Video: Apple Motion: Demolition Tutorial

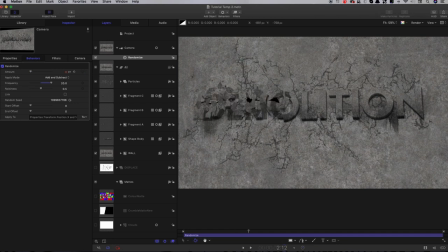40:36 Let's step forward to 2.12 and set that value to 18, something like that. Step forward to four seconds, set it back down to zero.
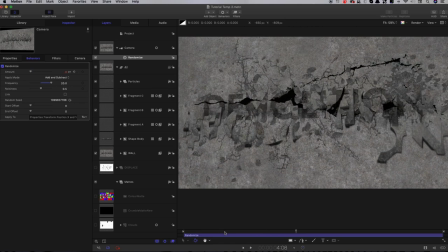40:50 And now you get a good shutter as the demolition happens. You'll want to add some lights obviously but there's one other thing I want to do before we do that
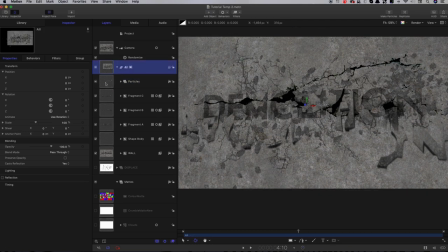41:06 and that's to come to the top of this group here and add a new group inside that. So object new group and I'm going to add the particles and the fragments but not the shape body I'm going to add to
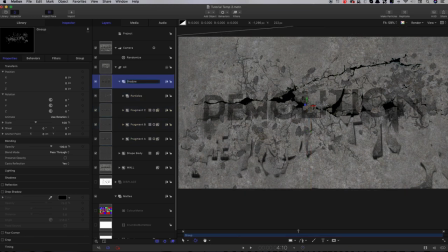41:19 this group and I'm going to call it shadow and then I'm going to come to the drop shadow and I'm going to turn that on. So what we want to do is at two seconds we want to keyframe the distance, a distance of five at the two second mark,
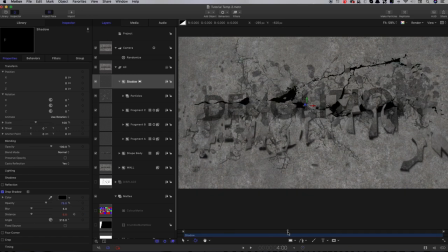41:36 step forward to four seconds and let's increase that distance to 500. And let's also increase the blur factor, so let's go for 30, and let's set the light angle to that same 284 degrees.
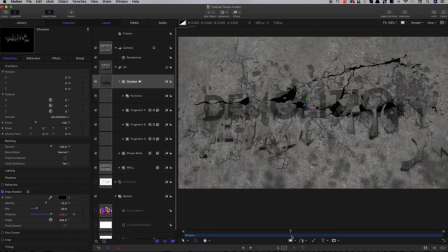41:53 And what that does is it casts these nice shadows of the fragments onto the back wall. It's possibly a little bit heavy, let's reduce that down to about a 65 or something like that.
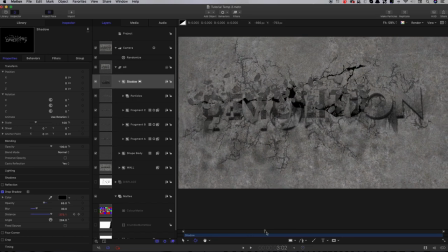42:09 But that's really helps to sell the the depth. So let's also add some lights.
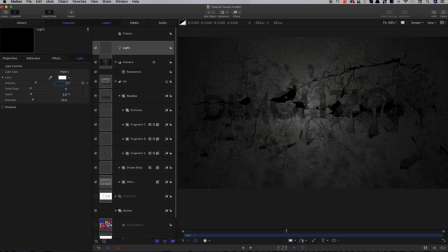42:15 So add object light. I'm going to set the intensity to 1000 and the falloff to 15.
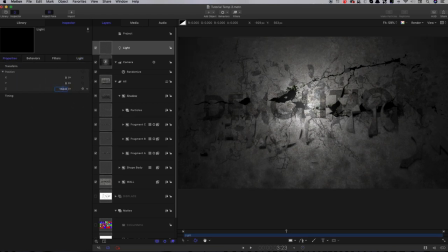42:24 Let's come to properties. Let's set that Z position to 150 and just move it up a bit on Y like that.
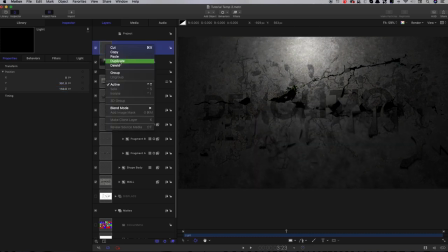42:32 Let's duplicate it.
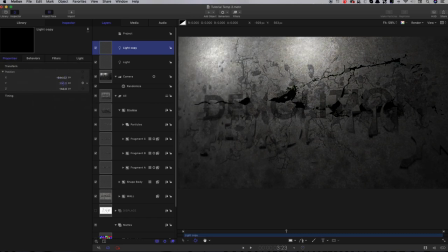42:34 Let's move this one over on X, maybe a little bit down on Y, duplicate it again,
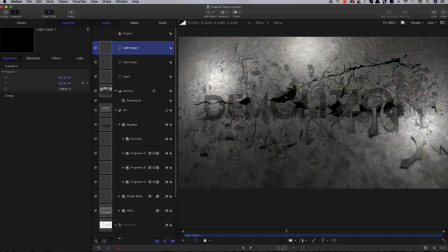42:42 move this one over on X, and quite a bit down on Y to somewhere around there, decrease the fall off on this one,
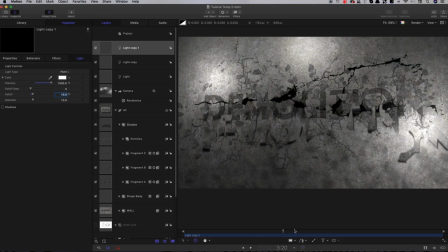42:50 just so it lights up a little bit more of that bottom corner. And there's one more thing I want to do, and that's to put in some staining on this back wall once the explosion has happened.
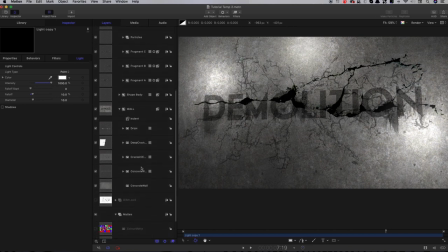43:06 And to come down into the wall group here, and down at the bottom here, just above that second instance of the wall,
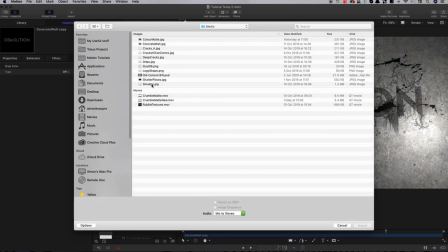43:17 I'm going to import an extra element, that smudge layer there.
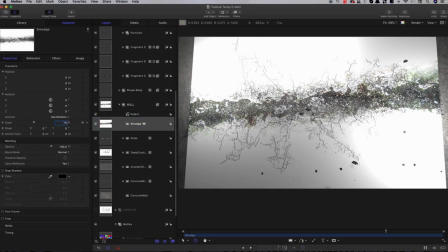43:23 I'm just going to increase that scale there to 75, and I need to group this,
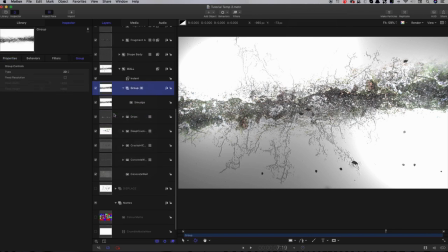43:28 so I'm going to right-click group, and I'm going to set that group to fixed resolution. The reason for that is to keep that indent filter in registration. You can see the difference that makes.
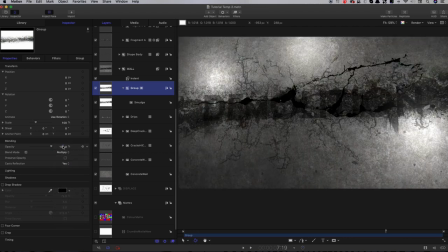43:41 So then I'm going to set this group here to multiply and let's set the opacity down to about 60.
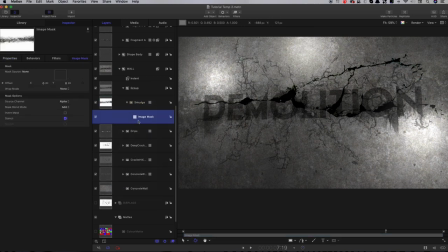43:51 We need to apply an image mask to the smudge layer and obviously it's going to be our Crumble Matte Wipe. So add that in there, set the source channel to luminance,
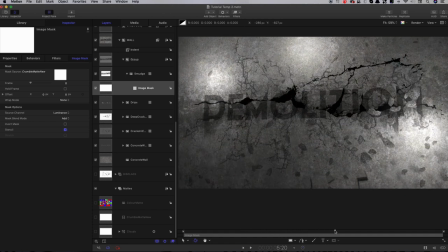44:04 and that wipes on with everything else, and it gives this nice sort of residue at the end, like that.
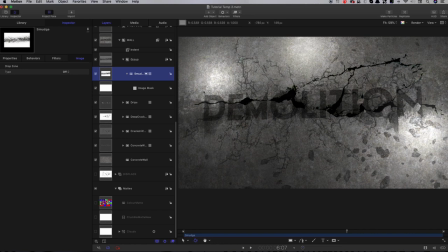44:13 We'll just need to add an image mask so that it doesn't appear on this side of the letters, which looks a little odd. So come down here, add a rectangle mask like so,
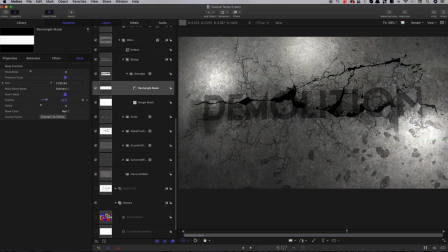44:27 use that to set that to subtract and invert and just feather that in enough like that.
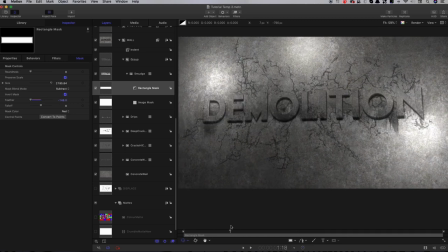44:36 It's disappearing off the edges of the letters like that. I think it just helps to sell the idea that the wool's been blasted.